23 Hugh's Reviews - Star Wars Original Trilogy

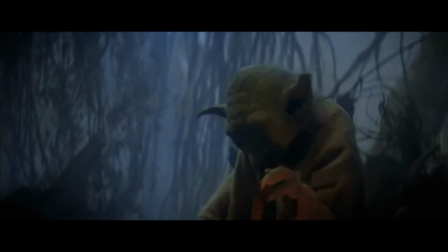Hello and welcome to Hughes Reviews, the place for movie views and spoiler clues.
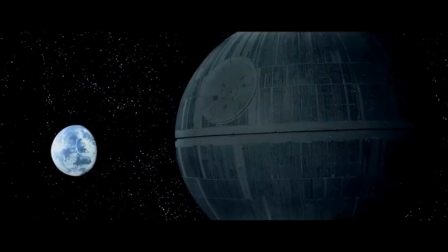I have loved Star Wars for as long as I can remember. It thrills me to think about the first time I set eyes on the Death Star or how bad I wanted a lightsaber.
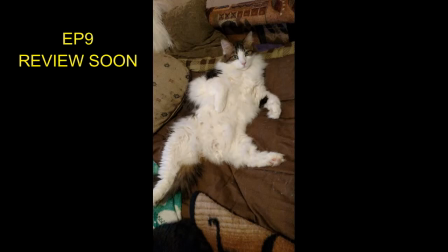Heck, I still want one. With The Rise of Skywalker coming out this week, I decided to set myself a challenge and watch the old films with fresh eyes.
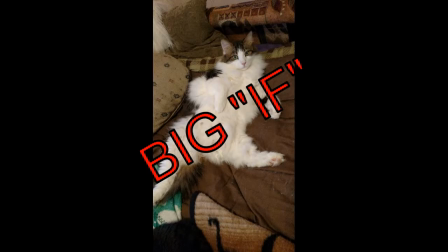A difficult task to be sure. Do they still hold up? Can they resonate divorced from nostalgia?
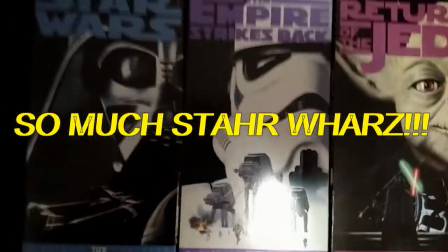And so, from A New Hope to Return of the Jedi, this is Star Wars.
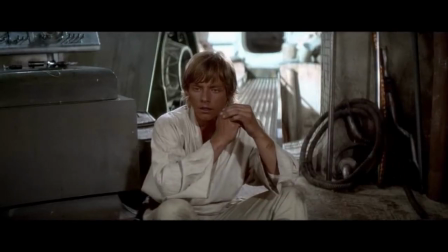To get a true sense of the films, I watched the original theatrical versions, which, if you're lucky, you can still find on VHS or Laserdisc.
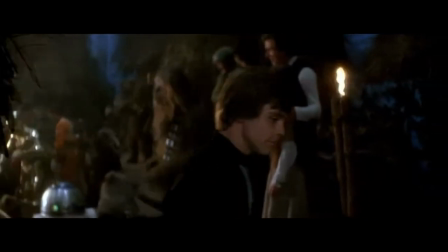Special editions be damned, this is how you should come at these movies. As originally viewed, as originally seen in their time.
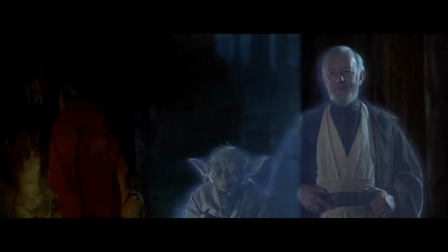Short of a private theater and a 40-year-old role of celluloid, this is as close as you can get to the truth.
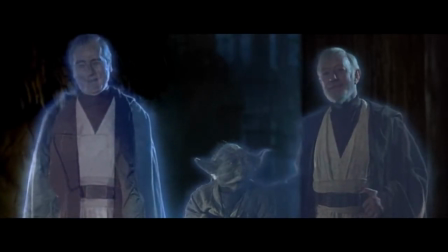While revisiting these films, a thought occurred to me. For facts, you go to history books. For where we are as a culture, you go to the movies.
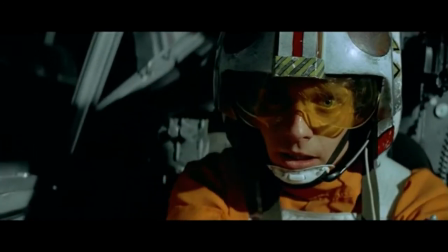Star Wars has penetrated the consciousness of film more than any other series in modern history, and for good reason.
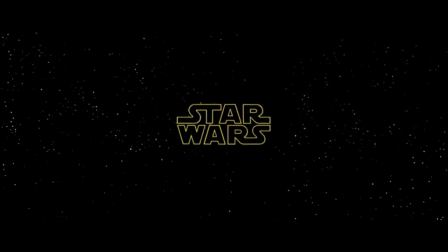When it premiered in 1977, it let us know that the crushing disillusionment of preceding decades could fade.
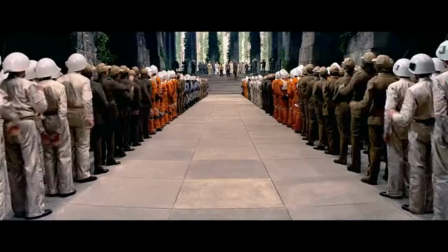It gave us permission to smile without irony, to hope without cynicism, to cheer without reservation.
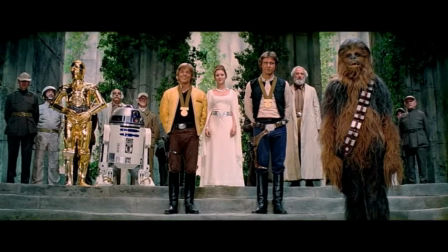There was hope on the horizon. The original Star Wars is not a simple self-contained effort from the erstwhile imagination of one man,
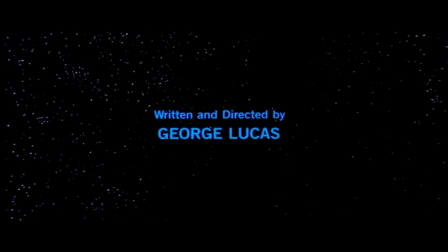but a distillation of concepts that have infused all the artistic works of humankind.
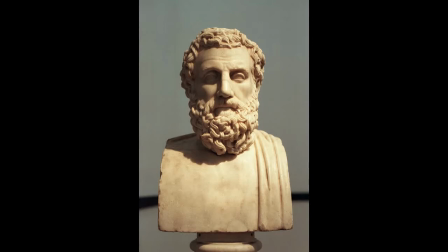In fact, Star Wars can trace its own bloodlines back to the most ancient of dramas and comedies.
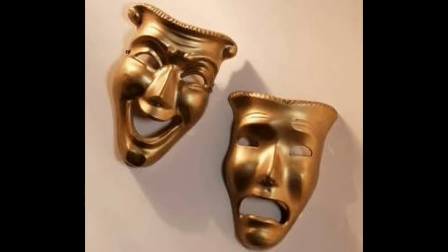The poetry and wonder of Greek tragedy, the Bible with its spiritual warriors,
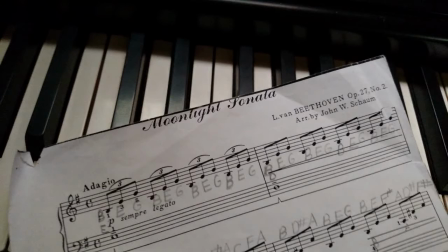saviors, and kings, the immortal works of Beethoven and Mozart, and the technique of film masters too numerous to count.
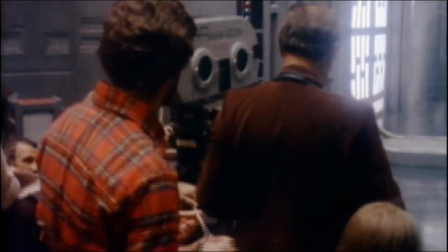George Lucas and his cohorts may have drawn inspiration from these sources,
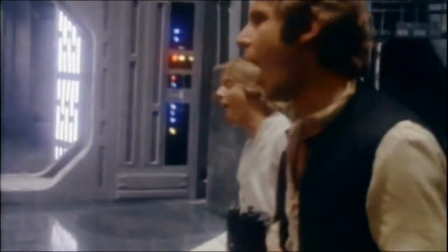but the truths of the human condition always remain the same, and with Star Wars, Lucas gave us a beautiful representation of those truths.
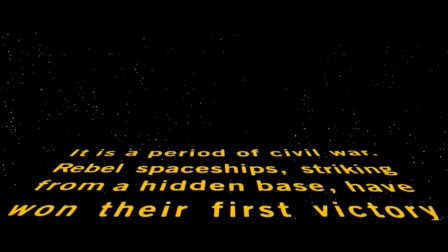The opening text crawl sets the tone for what you're about to see.
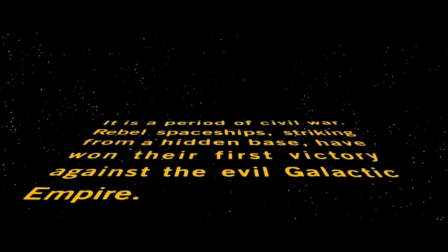John Williams' music slams the audience to attention, and the prologue soars away into the cosmos, instantly placing in your mind how vast this universe is.
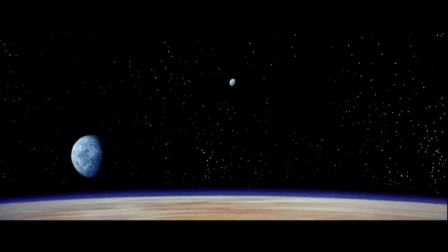The pan across the starfield, brilliant in its technically difficult execution, also implies that the story will be unexpected,
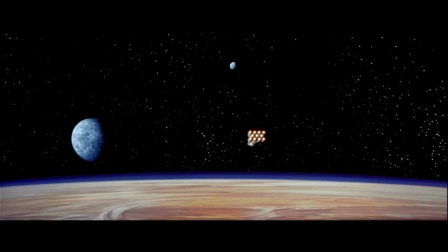and the imposing shots of the Imperial Star Destroyer bearing down on the fleeing Rebel spaceship shows the might of the Empire and the weakness of the Rebellion.
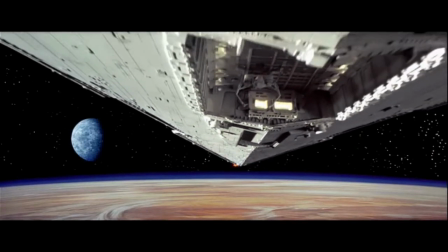In a few short moments, using a few simple camera tricks, you instinctually know everything you need to know about the Rebel plight.
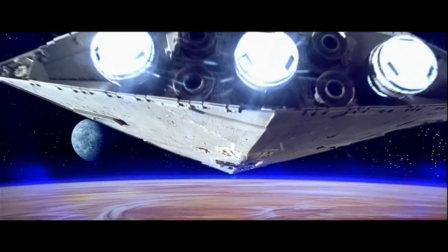This entire sequence almost never happened, but Lucas was as much of a Rebel as the film's heroes,
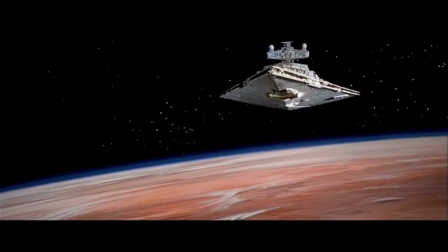and when the Director's Guild insisted he alter it to include traditional opening credits, he refused,
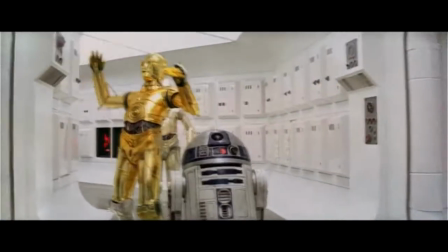resigning from the guild and paying a fine rather than change a single frame.
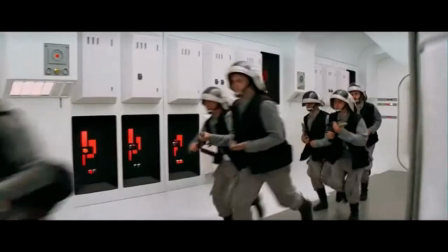After its stunning overture, Star Wars seems at first to be about the two droids,
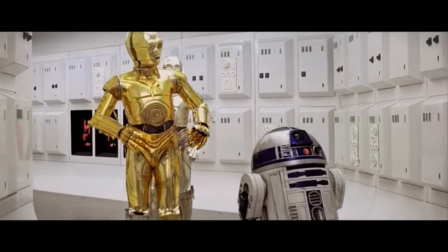R2-D2 and C-3PO, which were based on characters from Kurosawa's The Hidden Fortress.
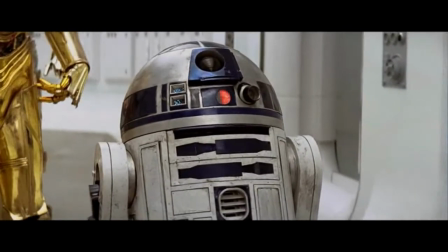We don't even meet our main protagonist until well past what should have been seen as appropriate.
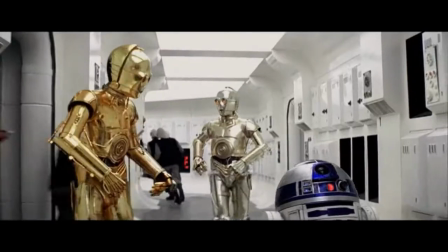In America in the late 70s, most directors were only starting to come around to the notion that character and story could be assumed in an abstract manner,
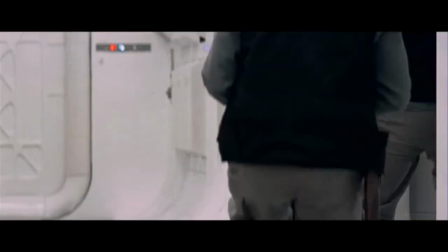And science fiction and fantasy were still seen as the realm of calculator-watching nerds or cartoons.
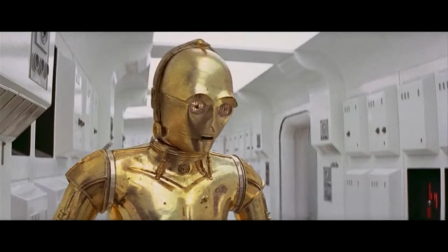While Star Wars was discarded by some onto the same frivolous heap at the time, it has since proved to be anything but.
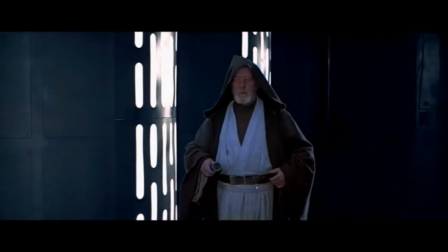Many of today's blockbusters, with their easy access to digital technology, have forgotten how evocative the camera can be.
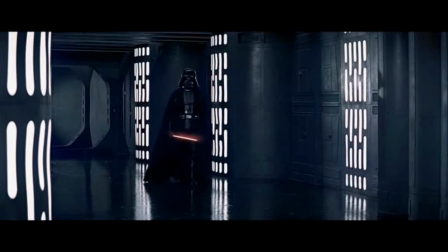But when George Lucas made Star Wars, he was a young man, barely out of film school, who still had etched upon his brain the timeless lessons gleaned from his directorial heroes.
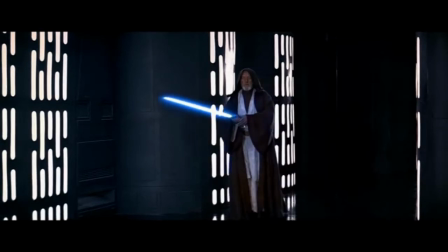Perhaps he was unaware of what he was doing, as later he seemed to forget those lessons,
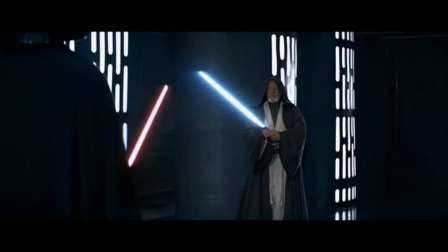but we see in Star Wars how something as simple as camera placement can cause the audience to understand dominance,
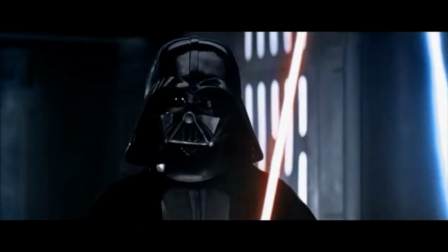weakness, despair, triumph, and a whole host of other emotions without ever saying a word.
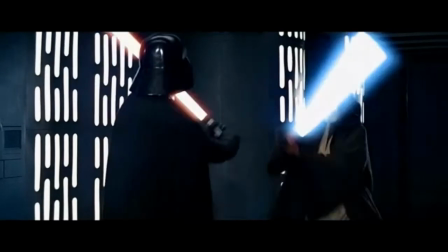Film is, after all, a visual medium, and Lucas did everything he could to utilize the power at his command.
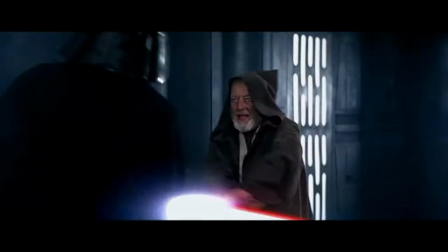Star Wars was disregarded as childish pop culture by many serious critics at the time, and familiarity has caused most audiences to put it right back into of that pile.
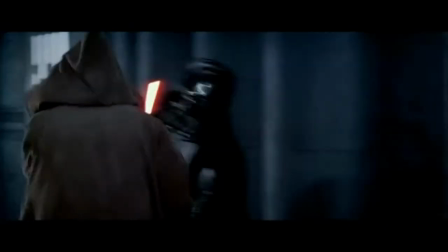But the way this film plays out is a class in great camera work.